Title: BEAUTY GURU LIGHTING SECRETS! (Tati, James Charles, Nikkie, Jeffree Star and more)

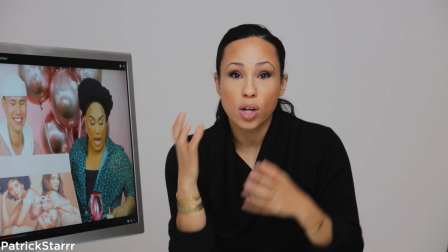(4:02)
So the reason that this light is great is that you can really see the contouring and everything that
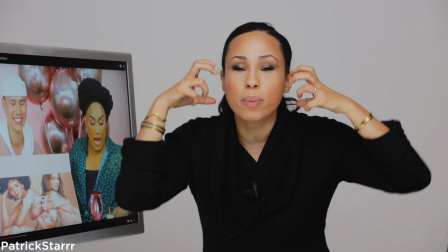(4:08)
you do as a makeup artist Because you're not getting any of that from the light However,
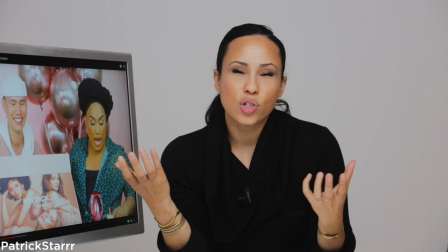(4:14)
if you don't fill in the shadows Then you're getting basically double contouring because the light is sculpting the shadows and then the contour that you have And so it doesn't really show off your skills So for all of you loves that have the ring light I know the beauty industry loves a good ring light but as a photographer I can tell you that most of the time when people use a ring light it just doesn't have the full beautiful impact because the shadows are so intense and they're kind of eerie shadows right because of that ring you get these weird soft shadows all the way around and it just doesn't feel real it doesn't feel how we would normally be experiencing light and shadow so it just feels kind of wonky but once you fill that in it looks gorgeous because the quality of a ring light is beautiful so here's my favorite is that tati which who doesn't love tati she is amazing and i love her and i want her to adopt me because she's just fabulous you are in my mind like the best she doesn't really have any videos that i'm aware of that talk about her lighting setup however in this video that she did with james charles there was this moment where just for the flashiest of flashes you got to see her set up and I was just like oh yes because her lighting is like so ridiculously gorgeous so watch this and we're gonna watch it in quarter
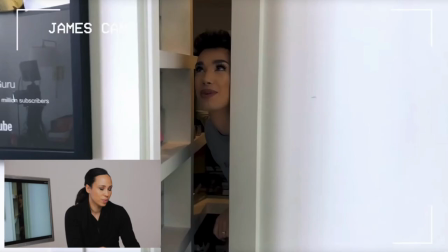(5:43)
speed so you can see because it flashes so fast okay ready so James
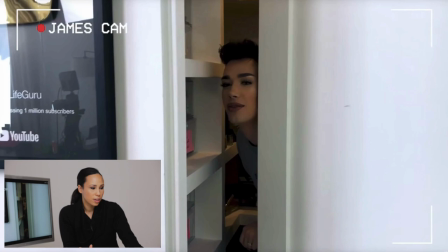(5:48)
hiding and then okay watch this as they pan over
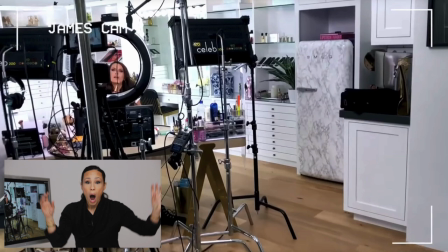(5:54)
down to the ground and then boom hold on there's boom oh yes we see it okay so tati has really high quality lights right again she had these
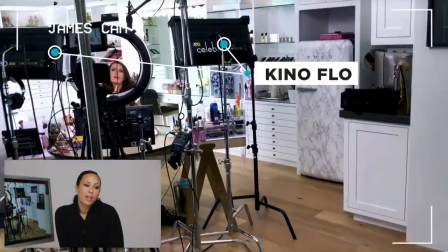(6:09)
kina flow lights here and here that are just like you know she's expensive but she's
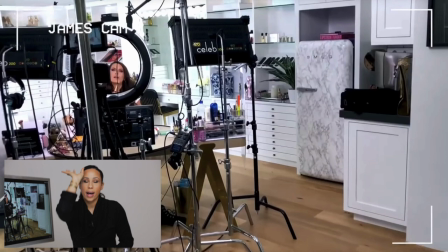(6:16)
also using a ring light now how are these lights positioned they're positioned as the wog wall aglow where she has her key light and then two over the side so this key light that she's using the ring light is something that a lot of you have you can totally use and then just
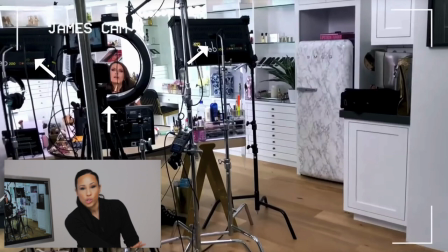(6:32)
by filling two lights in over the side making those shadows look a little bit normal a little more filled in is just so beautiful and just so you can see we'll cut to like some real lighting just in case you forgot temporarily how gorgeous her light is See,
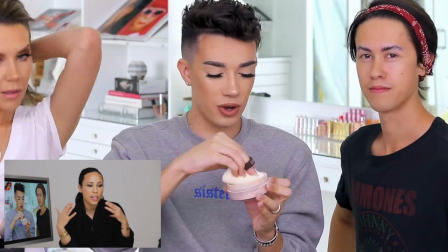(6:46)
so this is how you got this really beautiful light where there's a little bit of highlight happening but
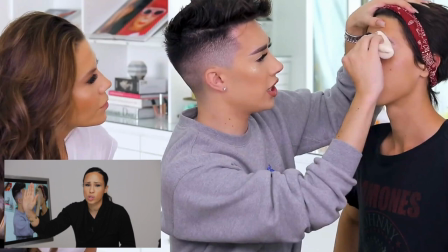(6:51)
everything is filled in and gorgeous and soft and beautiful and just,
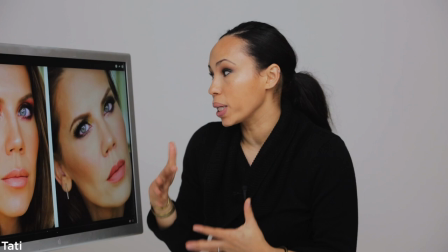(6:57)
you know, everything that you would want from the light pretty much. All right, here's a fabulous close-up that can help us really dissect what's happening.
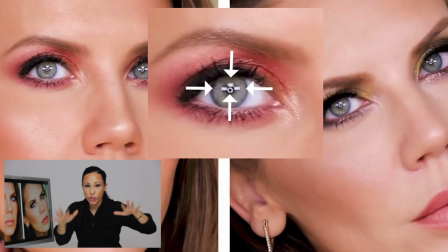(7:03)
So we see that ring light dead center reflected and then there's two lights on either side and then she actually has one on top that's probably just adding additional light coming down and then right at the tail end here we can see the light is being bounced up probably by a fill card
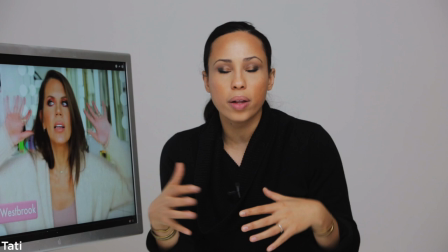(7:20)
so again this is this beautiful wrapping wall of light with a little bit of bounce that creates this beautiful look that she goes
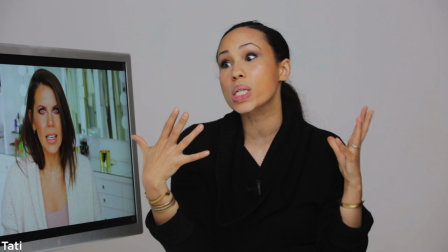(7:27)
for it looks gorgeous when you're recording your videos but also when you go to take that still boom it's beautiful and you can see all the amazing work that you've
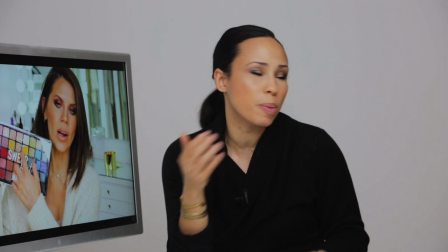(7:35)
done because if you can't light it right nobody can see it especially highlights you You know what I mean?
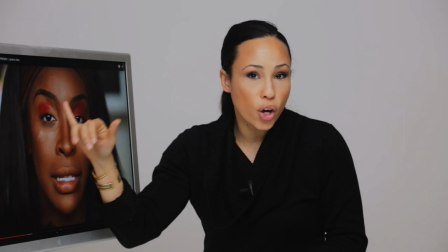(7:40)
Those are the first to go. Okay, moving on. Now the other type of light that you can leverage, it's sort of similar in principles, but it's not working with the three, the triangle,
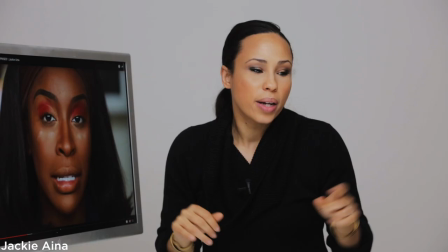(7:49)
is a duo light, which is beautiful and intense and gives you a little bit of chisel here.
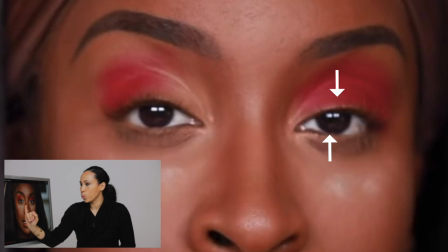(7:53)
Now, if we look at Miss Jackie Aina, you can see she has both lights at equal intensity that are creating that fill. So no one light is stronger than the other, which means the shadows are gonna be really even.